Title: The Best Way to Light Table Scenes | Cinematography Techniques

Hit me with a flashlight. Got a flashlight. Hit me with some crafty. See if you got Oh, he's got crafty!
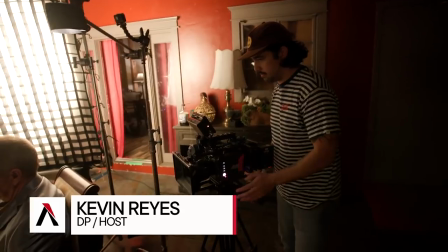0:06 Let's go! We're ready for this. Welcome back to 4 Minute Film School, guys. My name is Kevin Reyes. Today I'm so stoked because we're going from this to this. Let's go. Let's get it.
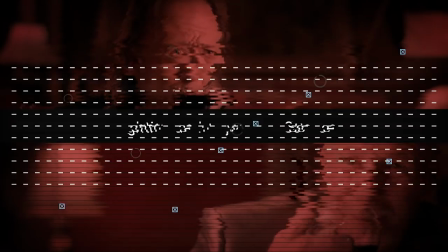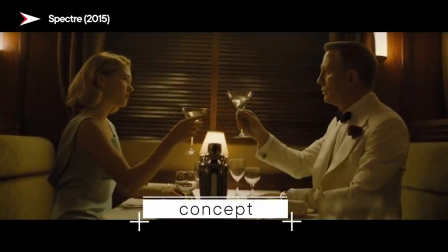0:23 So today we are doing a tabletop dinner scene. We're gonna have two actors kind of at a private table, but what we're gonna do, our approach here,
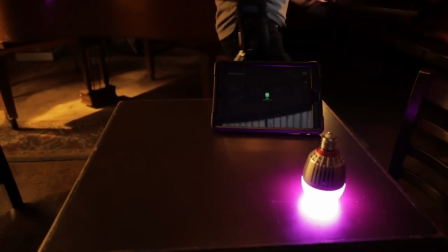0:31 is we're to try to keep things more simple but we also want to focus on the quality of light we're going super super soft we're going to try to make this look not sourcy at
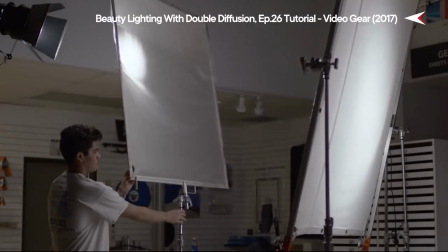0:39 all we don't want to even know that there's a light in the frame the way we're going to be doing that is double braking putting two levels of diffusion
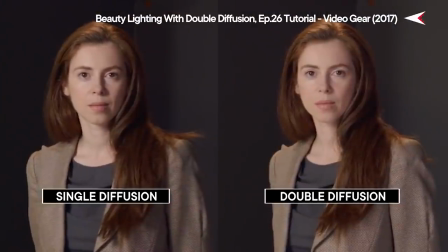0:45 in front of our single source we want to bring up our light as close as possible so that it wraps and it maintains that soft quality right now i wanted to kind of take you through a tour of what we have set up thus far what's our light set up right now
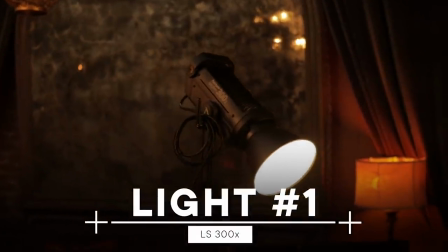0:56 first of all we have two 300x's on each one on each side right and left the camera so we have a four by full grid
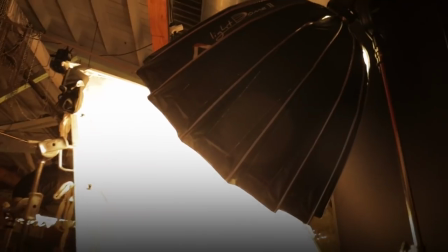1:02 and then we have a six by magic clock with an lcd to keep it more contained this one has a dome and so we're already using some
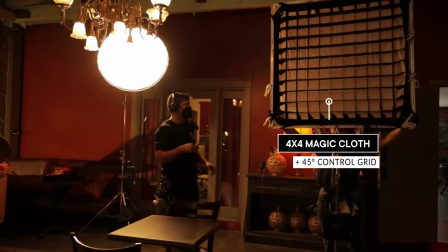1:10 diffusion on it we're just adding another four by magic clock with also an lcd to keep it contained even though the lights are the same color
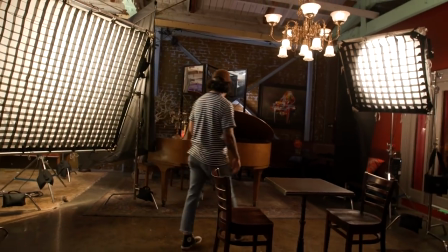1:17 temperature since there's the same lights there are some diffusions that will warm up the light a little bit some of them make it cooler so how do you
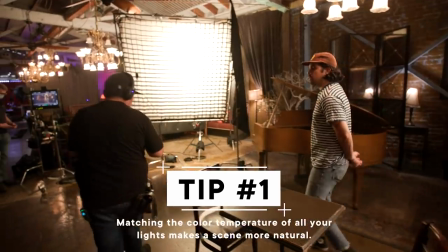1:23 measure how do you do that well we have a color meter and we just basically come in and we'll just measure it,
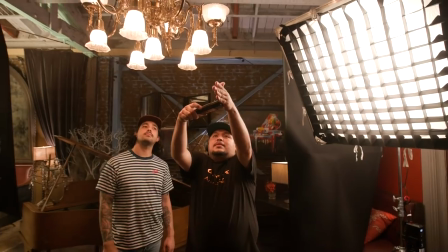1:29 you know, try to get any other spill from it, come in any other light spill.
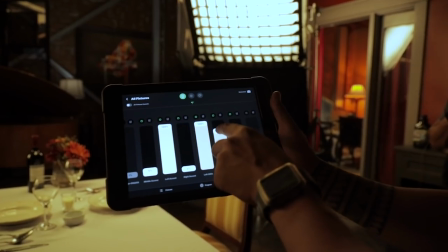1:33 And it's telling me here it's 2098 so we'll make this warmer if we want to match this and we'll see it on the shot. Sometimes the human eye they can't see the color differences but the camera once you get it into post you'll notice oh there's a shift there.
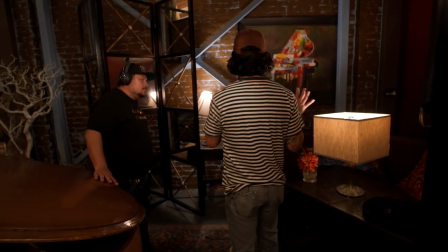1:45 Yeah. On the back of the set it looks like we had some lights being set up back here. Talk to me about kind of this setup.
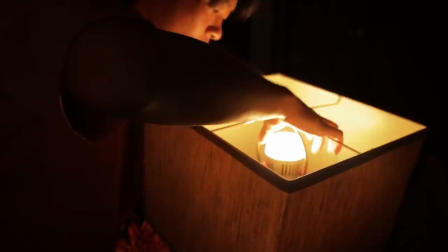1:51 Since we're gonna be showing all this in the background we have practicals on it and we installed the b7c bulbs from aperture one of the great thing about it is like we don't have to worry about power for this what are some of the ways you're able to accomplish the kind of look that we're looking for on more of a maybe affordable kind of budget we can use anything we can use like shower curtain bed sheets
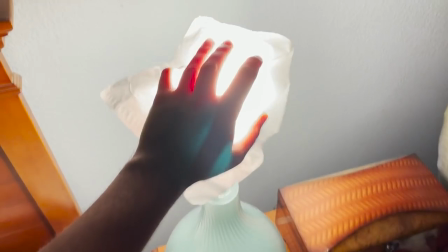2:13 tracing paper i'd use napkins at some point and on a small bulb something if i don't have anything else so one thing that you have to consider every time
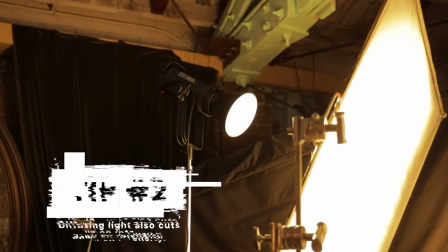2:21 you're diffusing light and double breaking the way we are today is that you're gonna lose a lot of output from your light.
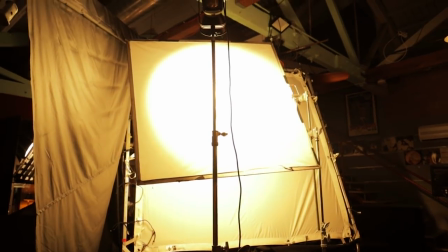2:27 So you have to make sure that your lights are strong enough to be able to blast through both levels of diffusion and maintain a higher level of exposure, at least the exposure that we're going for today.
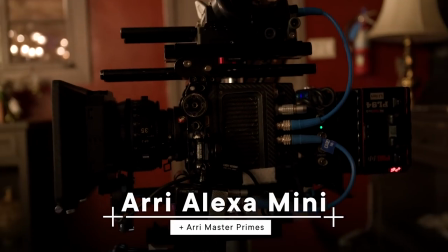2:36 So today we're shooting on one of my favorite cameras to shoot on, the Alexa Mini, and we're pairing that with a 35 millimeter prime. In order to kind of balance some of the clinical and introduce a little bit of character, I put in the matte box a glimmer glass.
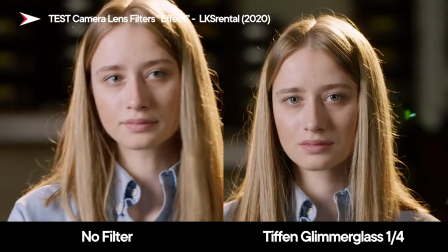2:49 It softens the image slightly but it does offer a little bit of inhalation and and also maintains contrast.
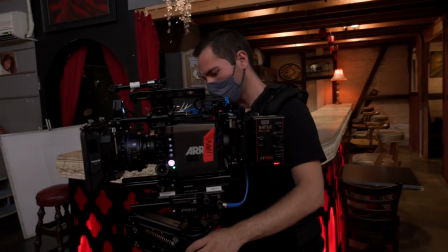2:54 We are flying our camera rig on the Steadicam, and one of the reasons why I love the Steadicam is because it's versatile.
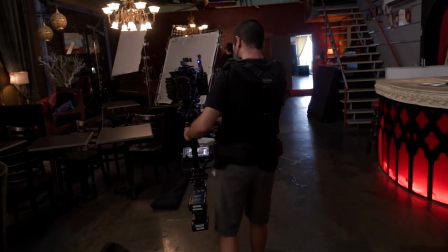3:00 Not only do you get beautiful stabilization that's really organic, it allows you to get low and high.
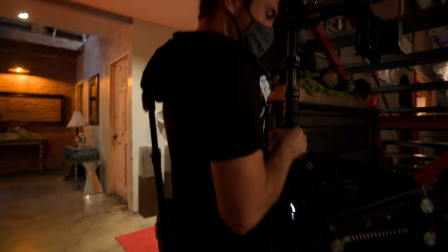3:05 Right now we have the camera literally upside down, and the reason why we have that is an amazing operator, Nick, is gonna be able to get eye level with our actors. They're sitting down, so that's gonna allow us to do just that. A lot of sets that I've been on, some of the ACs have their gaff tape kind of ready to go. And I was curious if you knew the way to rip a gaff tape off.
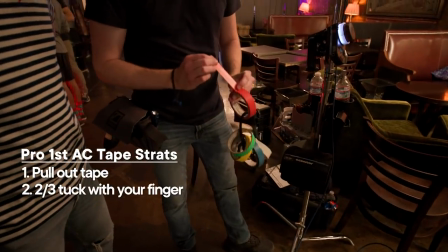3:26 So basically you pull it out, you do like a two-third tuck with your finger, whoop it around, and then peel off like that.
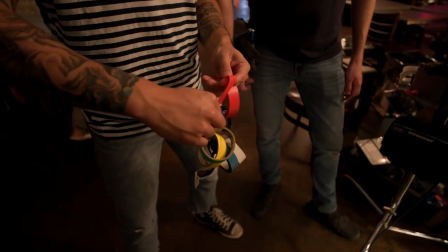3:35 It's okay. So two-thirds pull that way. Almost. This is how you do it. Oh, Tway's coming in to check it out. Press it down. Okay, wait, whoa, okay. Okay. Okay. You gotta go like that.